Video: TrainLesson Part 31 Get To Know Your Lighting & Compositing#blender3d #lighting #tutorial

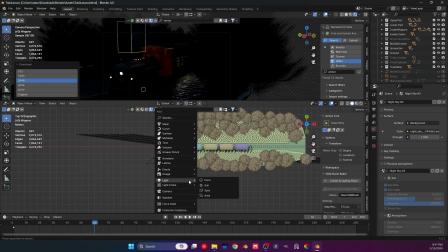I should move only down here. So let me bring a light, right? Let me bring an
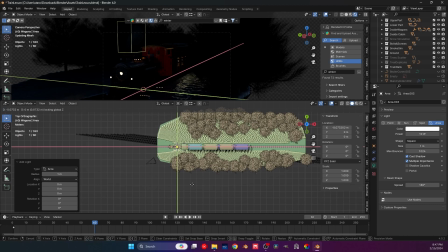area light. Move it somewhere like this.
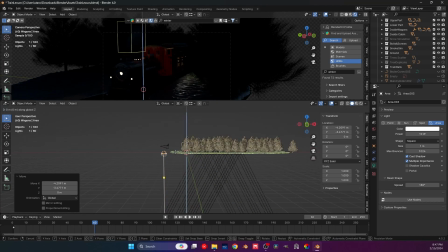Wait, this is still moving like this. I want it right now over its origin. We don't care too much.
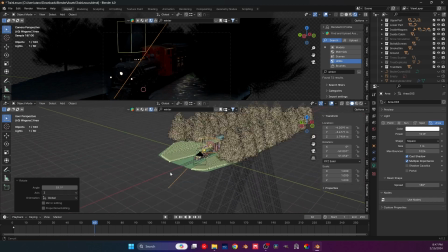Okay, let's see.
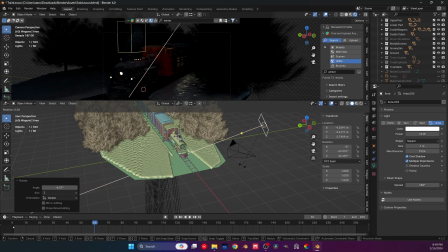So RXX.
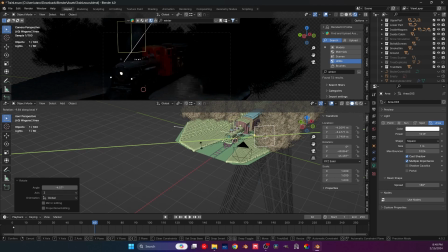No, it's YY that we need to kind of hit our train here. And then the Z-axis, and we can make it a little bigger. And instead of 10 watts, let's go to 50. Let's see what 50 does.
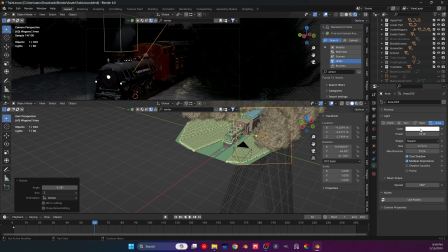Okay, 50 is surely doing something. We can also push this a little bit to like a more bluish to make it, you know, actually part of the whole thing. How about 100? And 100 brings up way more information. This already looks way more like what we already had,
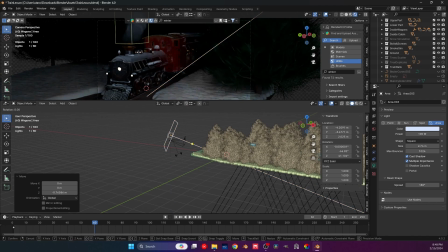which is actually pretty neat because we had an interesting look to it, that's for sure.
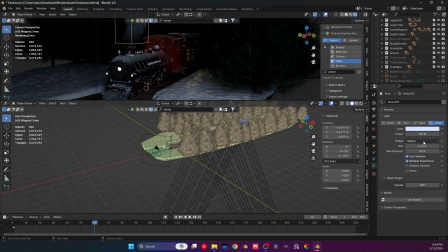Now, let me actually make this a rectangle. And instead of just X, let me push the Y as well.
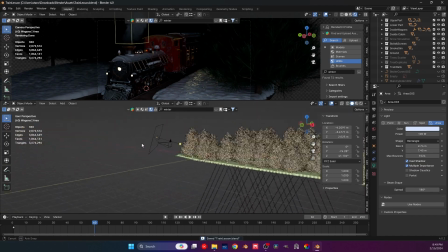Maybe like this. You know, right from the camera, really.
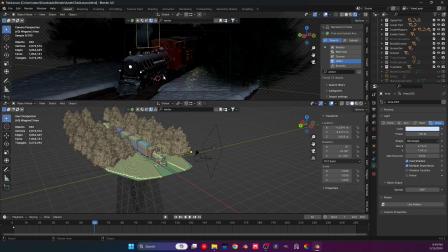I'm hitting it, which is pretty cool. Now, as you can see, we cannot define a lot of things in the background though, and that's a problem.
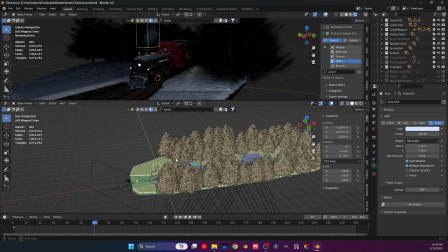That's going to actually be a very big problem, and that is the reason why I actually had some lights there, if you remember.
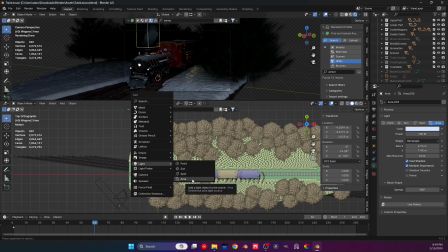We did have some little point lights in the back,
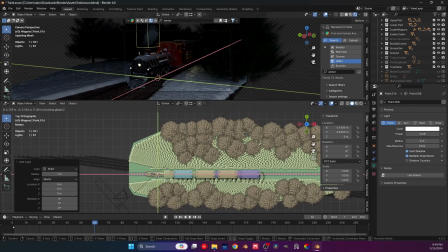and those were kind of their
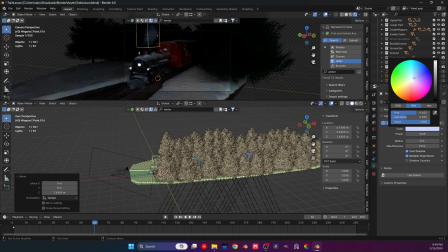priorities to actually light my scene. Now, of course, I cannot really use them like this right now, but those were used as rim lights.
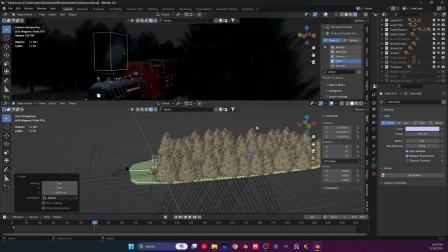Now, if you don't know what rim lights are, it's basically helping me
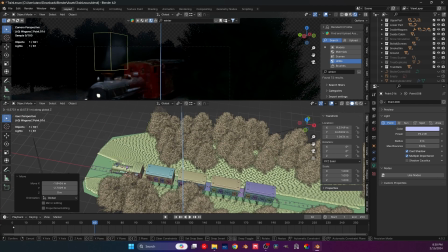um, kind of give a little bit of a contour to our scene here. So basically, what I'm trying to say by this is
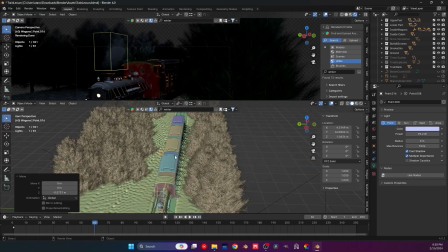um, now we know where the back of the train is.
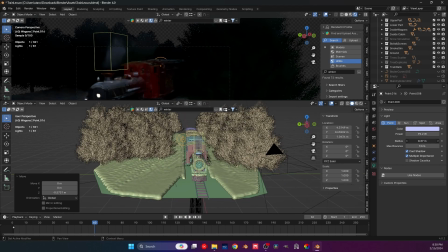Now we know where this ends. Let me actually make it softer. Let me pull the power of this way, you know, way down.
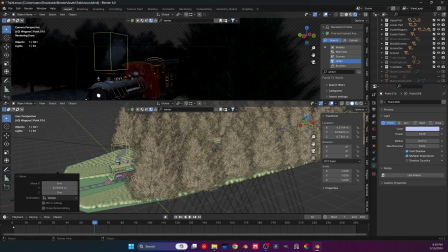This is, in my opinion, still too big. So first.
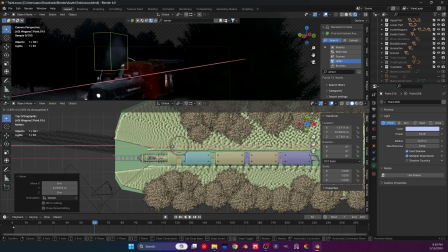I think we should have this light a little more like this. But as you can see, this affects a little too much the terrain here, which is not exactly ideal.
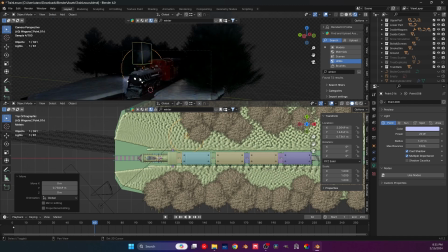And also the snow is super affected, so we need to keep this light super low.
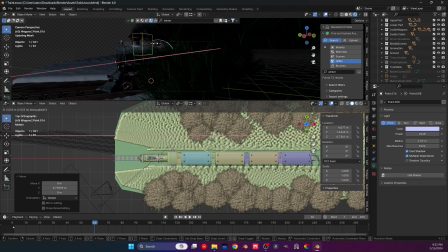We need to keep it so that yes, it affects our scene, but it has to be
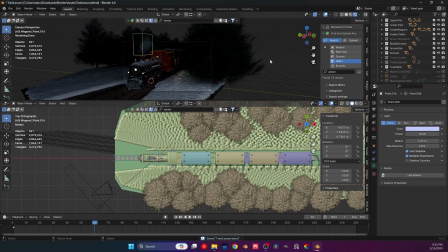pretty hard to notice.